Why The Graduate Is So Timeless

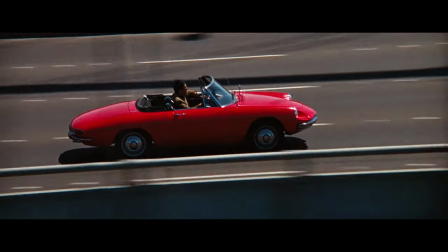0:05 The first time I saw The Graduate, it floored me. Never before had a film so perfectly articulated my insecurity about life.
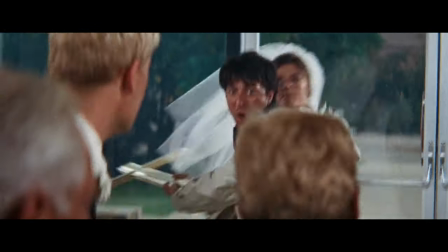0:13 Benjamin Braddock's defiant rejection of adulthood was heroic and empowering to watch on screen.
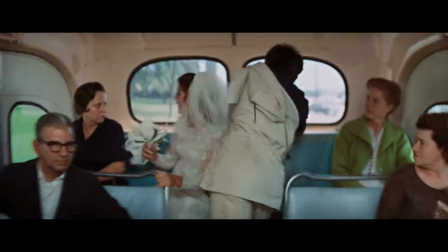0:19 In that final scene where he rides away on the bus, I felt beyond hopeful about all that life had to offer.
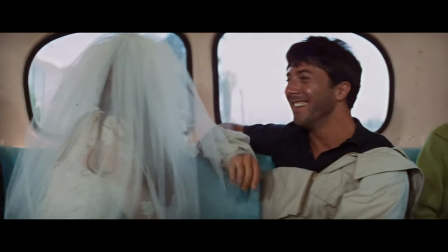0:25 I just had to go out and grab it. But the most important footnote of my reaction to the film was this.
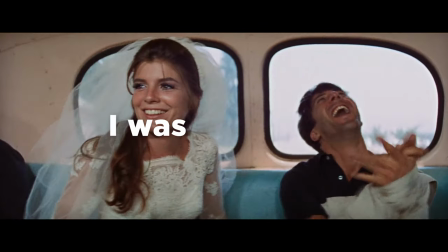0:31 I was 18.
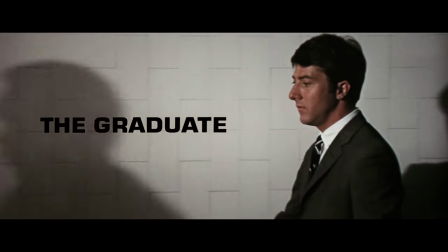0:32 And years later, as I watched The Graduate again, I can't help but laugh at how shallow my understanding of this character and the film as a whole was.
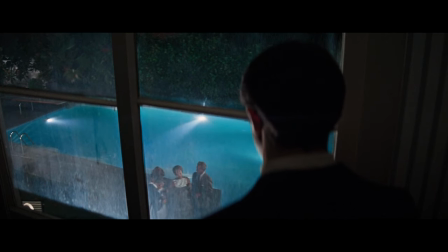0:40 And what's funny is it's often regarded as the definitive coming-of-age film, but it's also one of the most misunderstood, in my opinion.
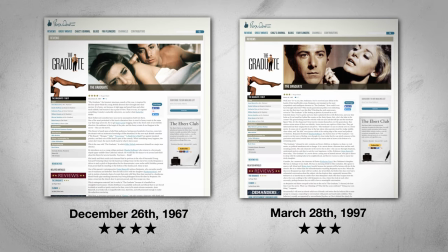0:47 And I think this is best summarized in Roger Ebert's dissenting opinions on the film between the time of its release in 1967 and again in 1997.
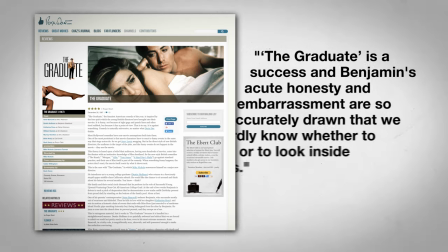0:57 You see, when Ebert was 25, he praised the film's agility as handling such subjects as growing up,
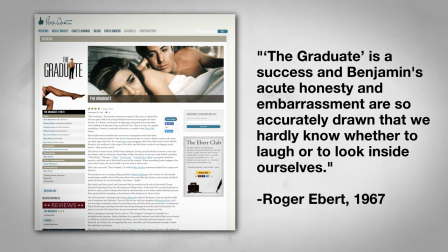1:03 exclaiming, The Graduate is a success and Benjamin's acute honesty and embarrassment are so accurately drawn that we hardly know whether to laugh or look inside ourselves.
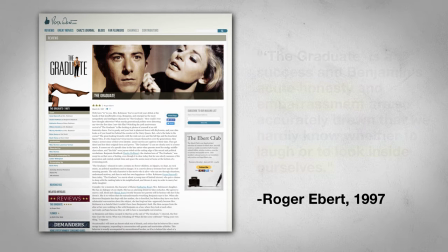1:13 Pretty high praise. But 30 years later, when Ebert returned to review the film at the age of 55,
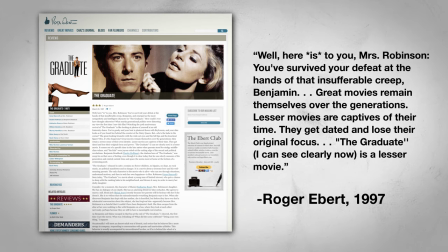1:20 he rolled back most of his original praise, labeling Benjamin as an insufferable creep. He goes on to explain that great movies remain themselves over the generations, while lesser movies are captives of their time.
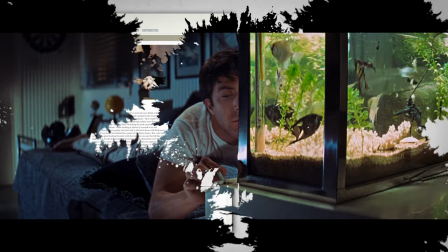1:33 They get dated and lose their original focus and power. And to me, this is the perfect illustration of what I'm talking about.
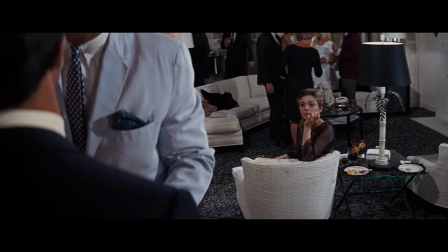1:39 Older viewers tend to look at The Graduate and see Ben as a sappy,
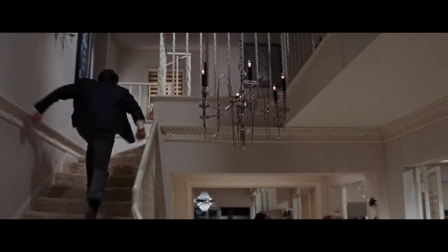1:43 pathetic character, while younger audiences tend to latch on to how accurately the film portrays insecurity at such a vulnerable age.
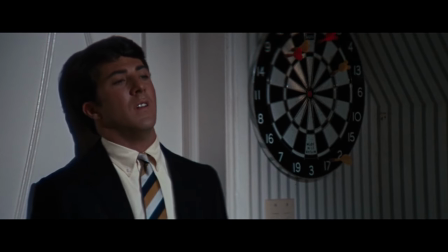1:51 And I don't think the film necessarily affirms either of those reactions.
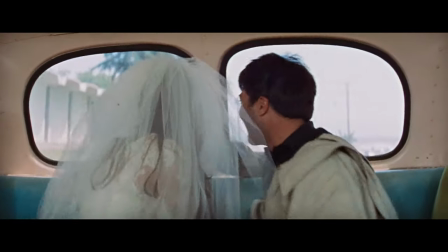1:55 You see, Ebert was right to question his initial love of the film and doe-eyed satisfaction with Ben and Elaine escaping on the bus at the end.
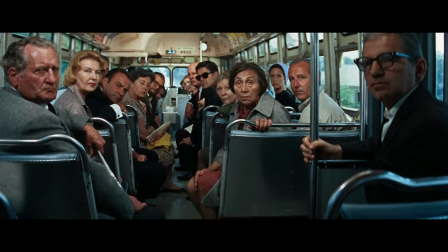2:03 And most people understand the ending to be bittersweet.
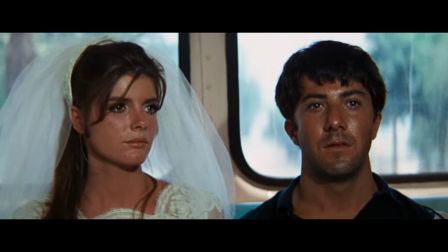2:06 Ben and Elaine's latent uncertainty reveals the true sadness of their situation, how quickly they jumped into all of this.
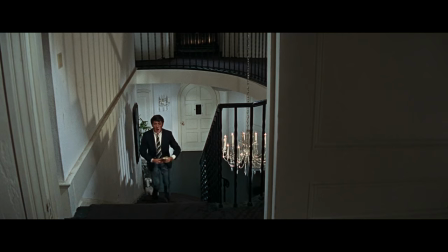2:13 But what I think Ebert fails to understand is that the film is laced with satire,
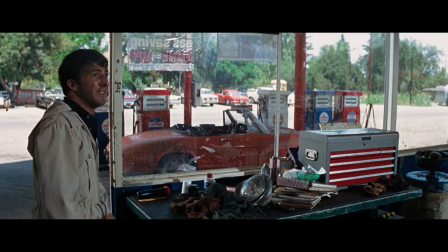2:18 not as a device for cheap laughs, but as a means to undermine Ben's journey of self-discovery.
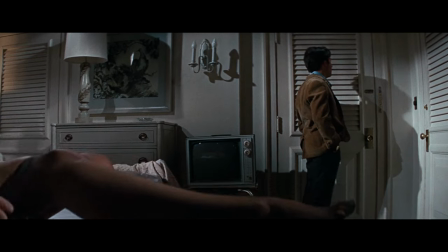2:23 And despite what Ebert thinks, The Graduate succeeds in a contemporary light, not only because of its ability to capture that aimlessness of early adulthood,
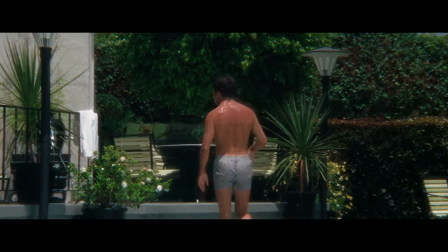2:32 but because of its cunning ability to showcase the self-absorbed behavior one often exhibits in his time with satirical ease.
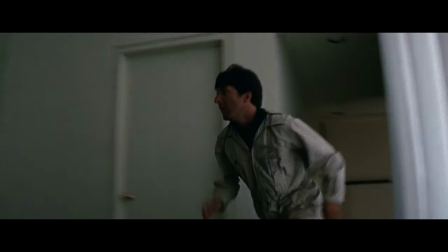2:40 Now most of this is exhibited through camera technique.
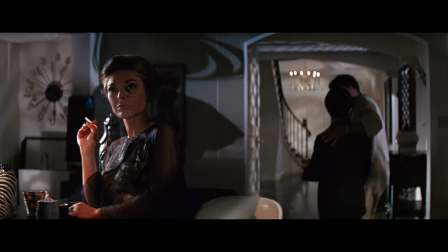2:43 Nichols wanted a unique visual look for the film and encouraged his DP, Robert Surtees, to experiment with filming techniques.
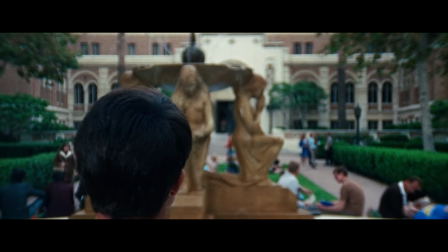2:50 Because of this, The Graduate remains one of the most visually inventive films for its time.
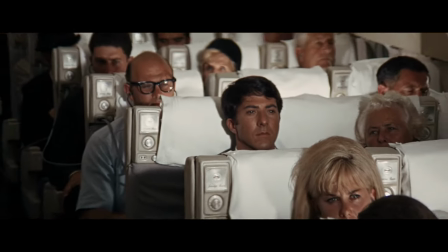2:55 From the first frame of this film, we know Ben is lonely and anxious, a feeling anyone can identify with.
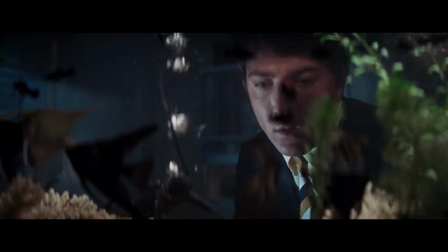3:01 Nichols uses motifs of water to display this, frequently framing Ben behind water, within water, not to mention this scene where he's literally drowned by his parents.
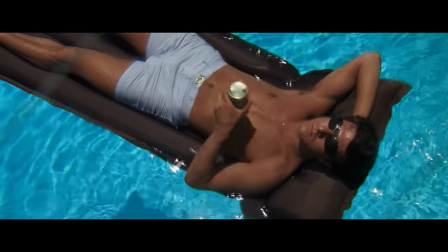3:10 It's only after his affair with Mrs. Robinson that he's seen floating atop the family pool to demonstrate he's taking control of his life.
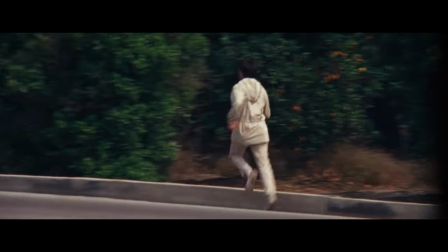3:18 And at other times, the camera subverts expectations, even visually undermining Ben,
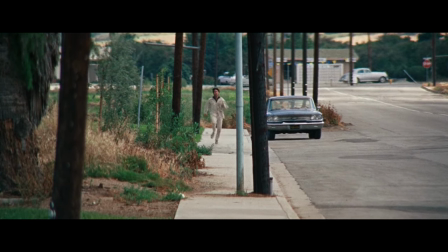3:23 like here where Sir Tease uses a telephoto lens to shoot Ben in pursuit of a lane, implying that he isn't making any progress.
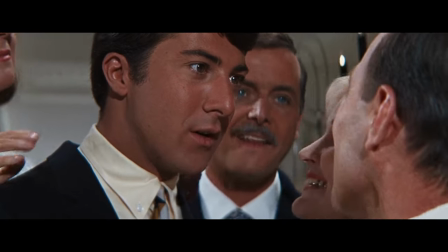3:31 Or this scene where Nichols chooses to shoot with a handheld camera that's fixed tightly on Ben as he hurtles past a long line of adults eager to congratulate him.
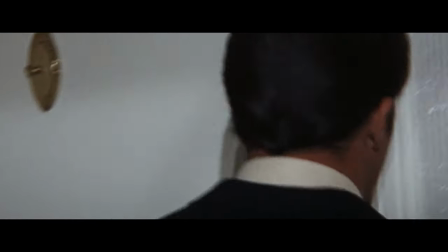3:40 The result is claustrophobic, placing the audience in the same uneasy state of mind as Ben.
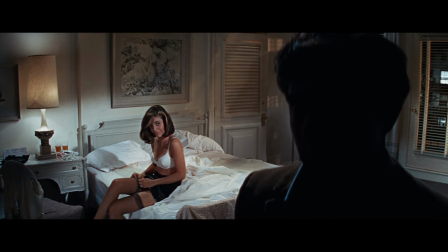3:45 And The Graduate is far more cynical or subversive than most people recognize.
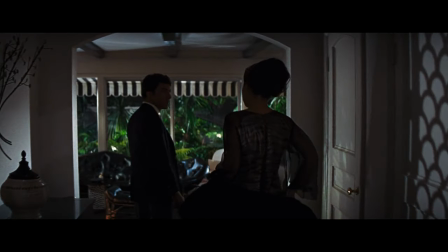3:50 Ben's pursuit of Elaine is downright creepy and Mrs. Robinson's seduction of Ben is less romantic but rather predatory.
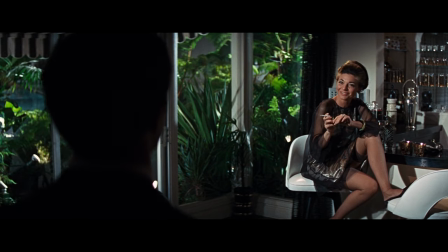3:58 But Nichols laces all of this with a heavy dose of satire, making it kind of charming.
Mrs. Robinson, you're trying to seduce me.
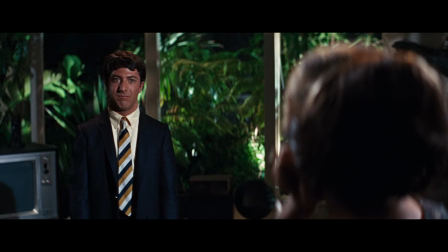4:05 The Graduate is pandering to the aesthetic of 60s culture but with an ironic sensibility.